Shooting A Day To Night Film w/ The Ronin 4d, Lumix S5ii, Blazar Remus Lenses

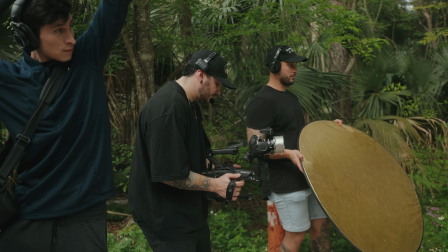(4:02)
he'll turn it off right when we start no all right so right now we're actually probably taking too much time but we're waiting for the clouds to roll in just to get this shot
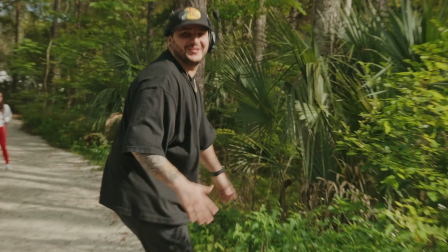(4:16)
Did you hear that noise? Oh my god! There's a wall! Alright,
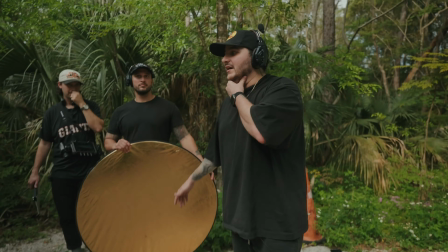(4:25)
so, I think we're going crazy out here. Uh, yeah, clouds, clouds, clouds, clouds, clouds, go!
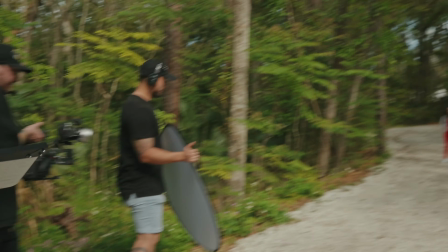(4:31)
Set, set, set! Speeding!
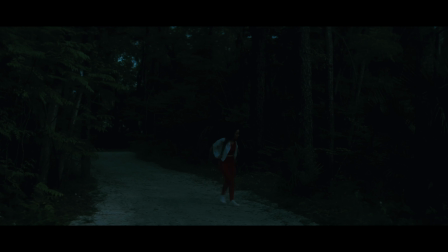(4:36)
Might seem crazy, but this is literally how the shot went. It took about an hour and a half to get a little sequence done, and that's because there was a 90% chance of clouds that day and the 10% one.
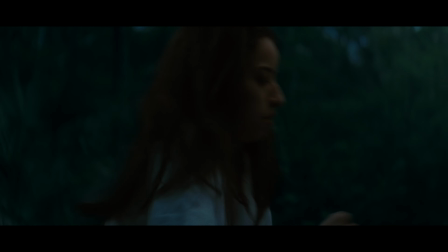(4:51)
One thing you'll notice when she puts her back down is there's a flashing pink light in the background.
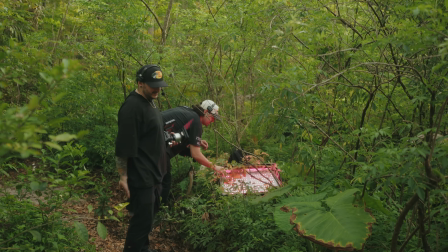(4:56)
That we did by adding the F-22C in the forest. It's like this eerie light that she's constantly following and she thinks that's where her phone is at.
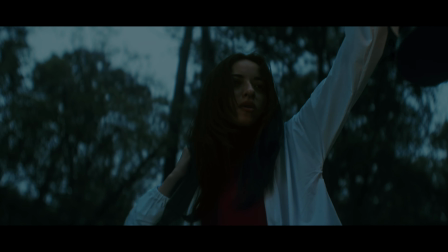(5:04)
I'm not too sure if it translates in the film but that was the effect we were going for.
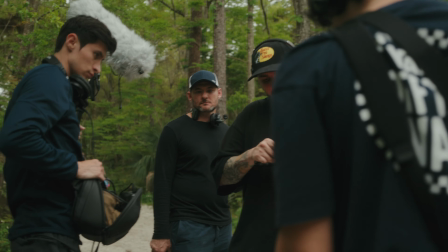(5:09)
This next sequence is her actually going through the woods first
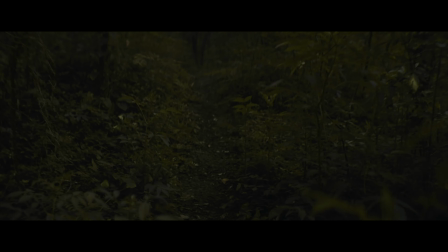(5:14)
we start off with a pov shot of her walking it's kind of shaky and then right here
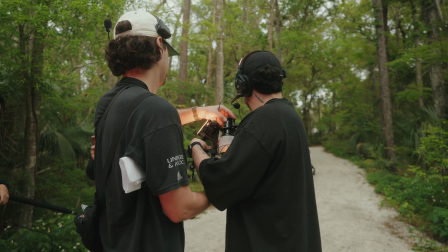(5:18)
i am jerry rigging this june m20c to the lamp just to
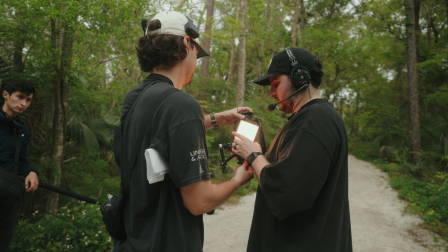(5:23)
motivate more light on her face as she's walking through the forest i don't
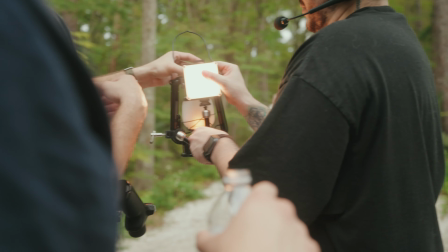(5:28)
even know if it's gonna do anything but this
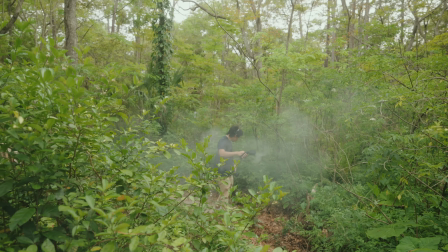(5:33)
might even be kind of obvious but i don't care at this point here's kaiike adding some haze for our first pov shot and then right after this i'll show you
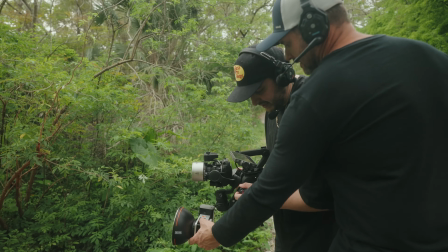(5:42)
guys the actual shot i think it came out pretty pretty cool ready and action
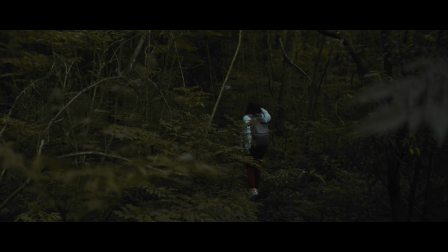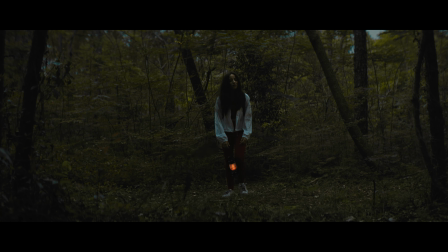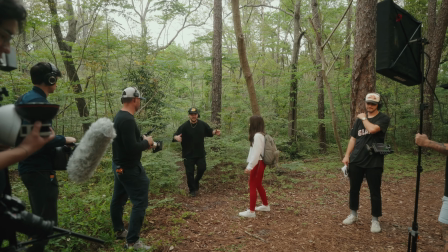(6:01)
you're coming out of the forest and then it's going to transition into you have a meltdown
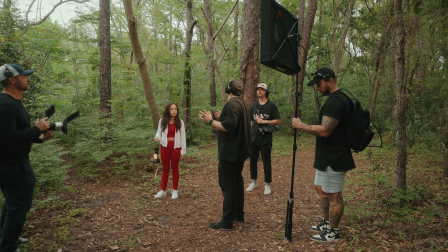(6:07)
so you go around and you're like you thought you were going into a little pathway and now you're in the middle of course you don't know how to get out at that point once we're done with
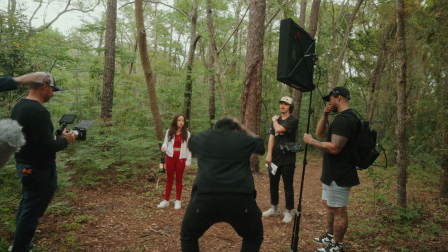(6:13)
those shots i'm gonna get one of you just going and then it's gonna pause
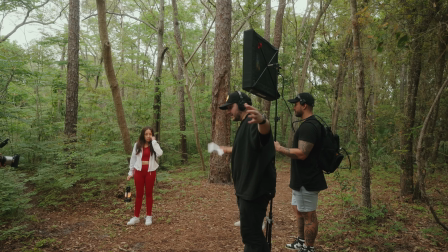(6:18)
and from there there's gonna be this glowing light on you a
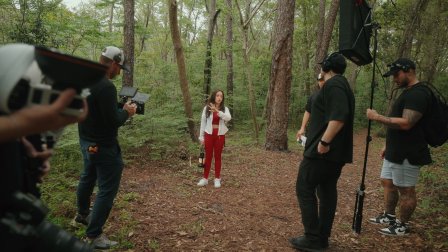(6:23)
meltdown first circle circle that's one shot right we'll cut and then you'll
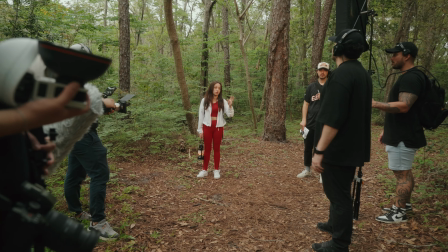(6:27)
get me going onto my knees doing yes the thing so well first it's like
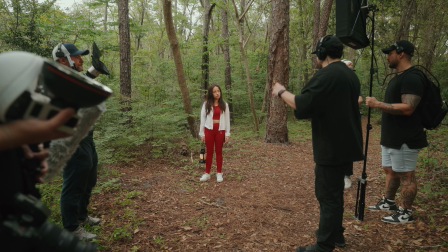(6:32)
a mini meltdown you're having like anxiety attack and then the big meltdown is when you're going like that and then the lights can be on you and
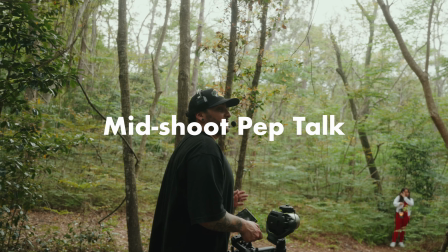(6:40)
then we cut to the last shot okay cool then we're done i thought it was going to be just me ollie and one other person and
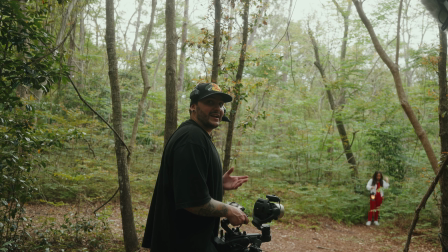(6:47)
then everyone was like yeah i'll do it Like I wasn't expecting squat,
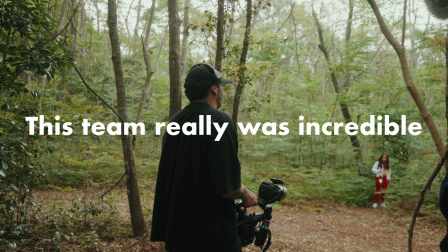(6:51)
so you guys are killing it This is way too much to do in one day and you guys are still killing it.
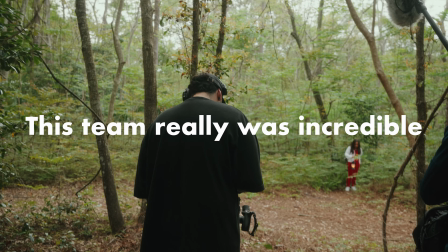(6:57)
So I just want to say thank you. Oh my
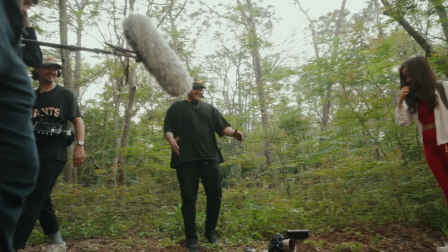(7:03)
My goodness, bro, that looks funny
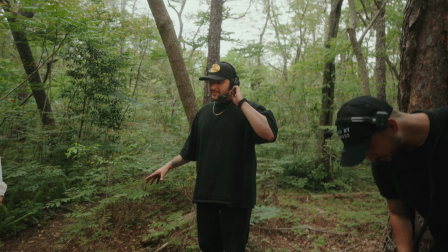(7:09)
So basically what this is It's like sometimes in movies they'll show you like a doorknob and you'll be like what the heck is that doorknob there?
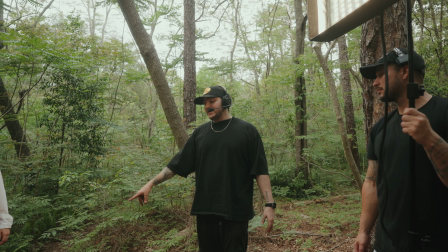(7:14)
It's like subliminal messages that they'll say so at the beginning remember when we saw her feet Or she's walking.
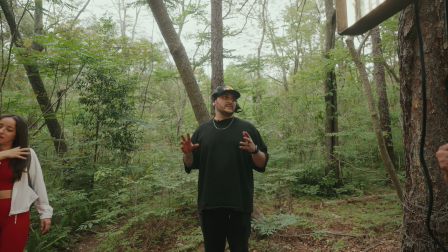(7:19)
Yeah, they're spotless. I wanted to create this sense of like she's been at this for so long She's ragtag like put a little bit.
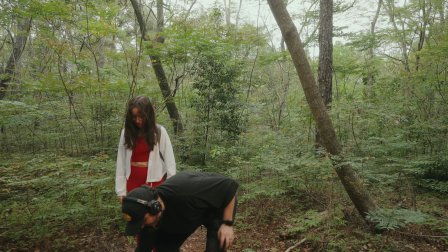(7:26)
Can I actually? Okay. I might like dirty certain things up. Oh my gosh This can be cleaned right?
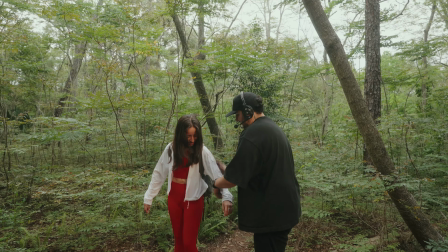(7:33)
Yeah, okay And then a little bit of
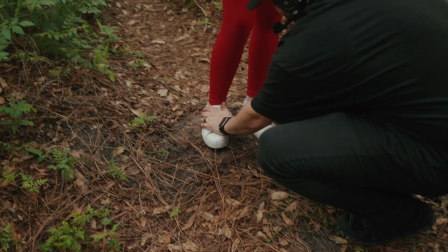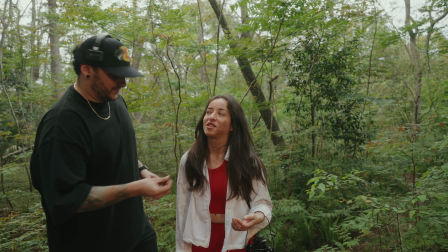(7:43)
Yeah, just like a little like a layer of sun And now let me just get a little bit.
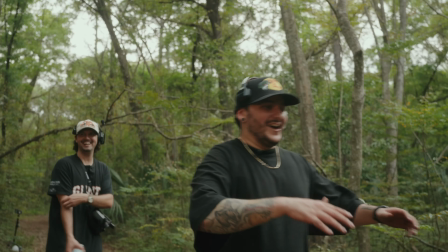(7:50)
There you go. All right, you good? I think so. All right, now, just to sell it, just go like that, wipe a little bit.
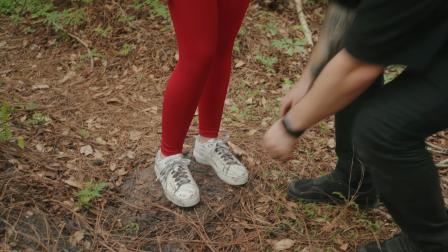(7:58)
Just cause it's like caked a little bit. Here, trooper. All right, so we just wanted to sell the look.
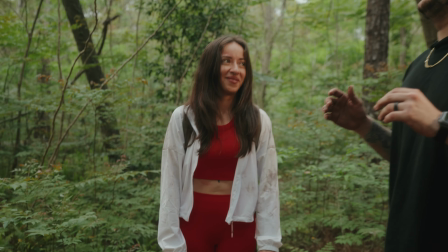(8:06)
Right, Louisa? Sure do. All right, well.